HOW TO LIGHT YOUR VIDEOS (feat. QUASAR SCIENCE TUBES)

black shirt, Siamese cat, don't mix. That's good. How's it going out there, everybody? I hope you're having a great day. My name is Garrett. Welcome to the channel. And tonight I wanted to talk about something that gets overlooked quite a bit in the photo and video world, especially here in 2020 with camera companies releasing bodies left and right. It can be a bit overwhelming, but I want to take us back to the basics. And tonight we're going to talk about lighting and how exactly I achieved this 3-point setup. Let's go ahead and hop into it. So why a 3-point setup for videos? I feel this is a fair question and one that I used to ask a lot because I am typically used to either a 1-point light, a 2-point setup, and that's really about it for most of the stuff that I shoot. For the 3-point lighting setup, obviously we're gonna be working with 3 main light sources. We have the key light, which is over here to my right at about 1 o'clock with my GODOX. We have a field light over to my left with my Quasar science tube, and then up to my left, we'll just call it left above my head, I have a YONGNUO RGB stick acting as a rim light. So those are your 3 main lights when it comes to a 3-point setup. You have the key light, you have the field, and then you also have the rim light, aka the hair light.
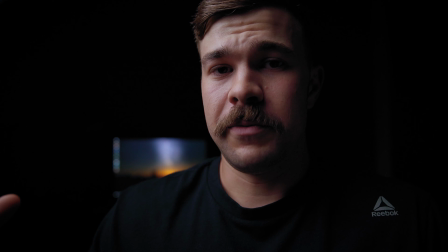I don't really count practicals like my lamp back there. So let's start from scratch. I'm gonna kill all the lights and make it totally black in here so that we have a blank canvas to start with and really show you guys exactly how all this comes to life and really makes you pop out of your video. So let's go dark.
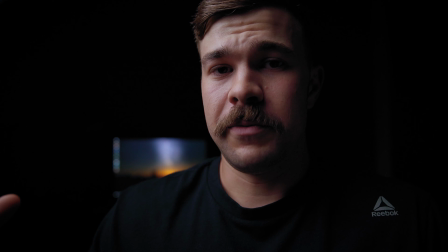Okay, so all you can see now is my computer monitor, and we are going to start with the first light, as I mentioned, the key light. And that's my GODOX. That's the GODOX PL 60 watt. As you can see with this lighting situation, it's one that I use pretty frequently, but it creates a very moody vibe.
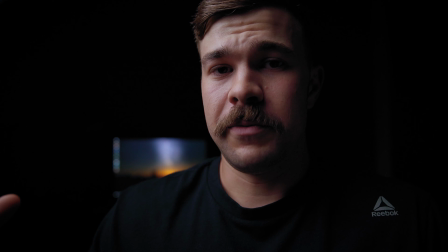Anytime you have a single point light coming down at an angle, you get the Rembrandt going on there, which is just the triangle on the shadows. A little bit of harsh roll off, unless you've got a very big light source, which this softbox is 120 centimeters, so it's fairly big, but still a little bit harsh to the shadow roll off.
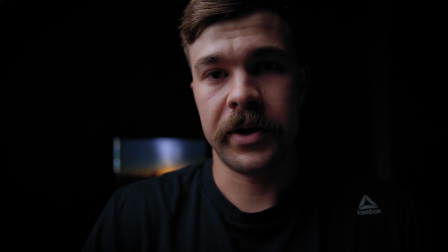Now, if I turn on the Quasar tube over here to my left, I almost said right.
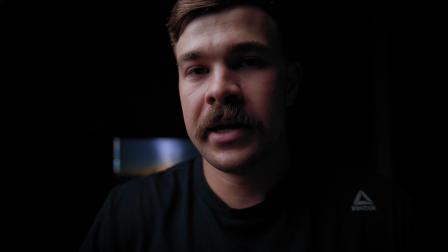If I turn it over here to my left, that shadow is now gone.
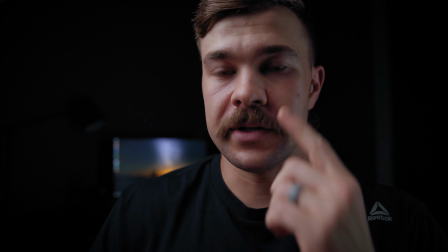Now it does roll off a little bit softer and you still have a little bit of the Rembrandt going on there, but it's not as harsh. It's a little bit more pleasing of a look. And this is a very simple 2-point setup that I would also run. And these Quasar science tubes are absolutely wonderful. This is actually another one that we use, but they're adjustable, they're LED, they don't flicker, oh, they get bright. My buddy Jared and I actually bought these to shoot a country music video here in the next coming weeks for artists here in our area. But yeah, science tubes are absolutely amazing. They can be mounted just about anywhere. Like I said, non-flicker LED, they don't get hot, so you won't sweat when using them. They can actually be used as a key light as well. Anyways, enough babbling, so that's 2 points. And then comes in the 3rd point, which is the hair light or the rim light.
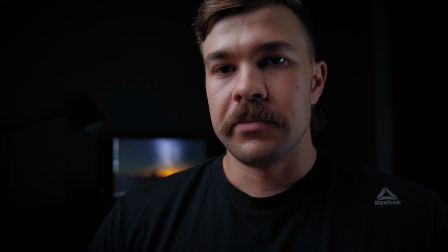So as you see right now, I have a little bit of separation between myself and the background, but if I add this rim light back here,
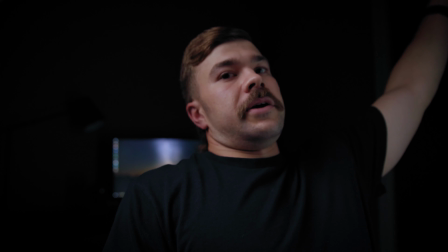cleverly being played by the YONGNUO,
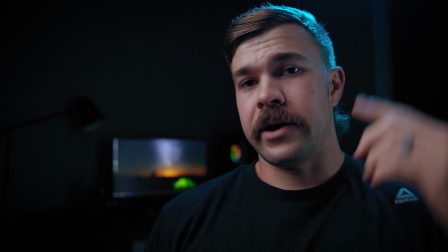look at the separation that is now created between me and the background just because you can see the outline of my hair.
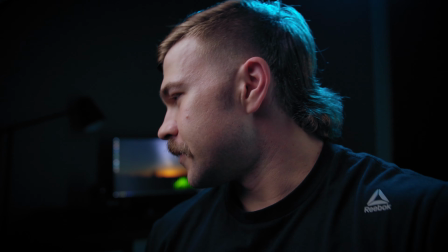Also, what good is a mullet if you can't see it? Am I right?
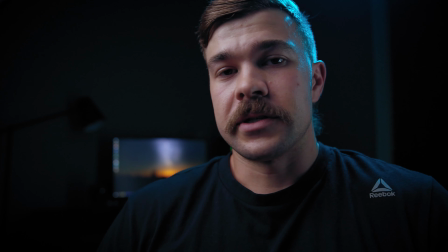So this is a 3-point lighting setup, and this is something that is very pleasing when it comes to video, especially.
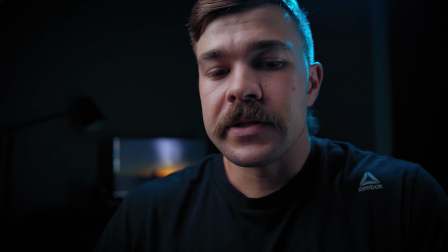Can also be used in photo, but this is how I would light a 3-point setup.
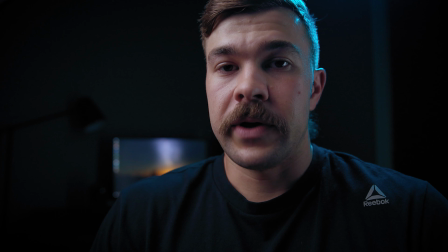And then finally, once again, this is not necessary, but we have practicals being played by my lamp back there.
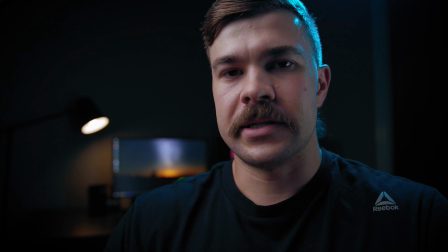So as you see now, our scene is so much more interesting because we have depth. That's something that you don't really have with the single point setup because all you're seeing is subject.
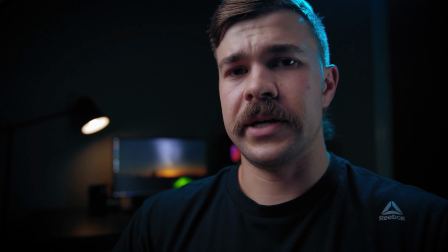You're not really getting a lot of inclusion from the background. And as long as your background isn't distracting, the 3-point setup, I believe, is one of the prettiest ways to light a video. That's all I've got for tonight, guys. I wanted to keep it pretty short and simple with this explanation. Hope you enjoyed this video. Also, if you want to know about any of the lights that I used in the video, the links will be down below. These are affiliated links.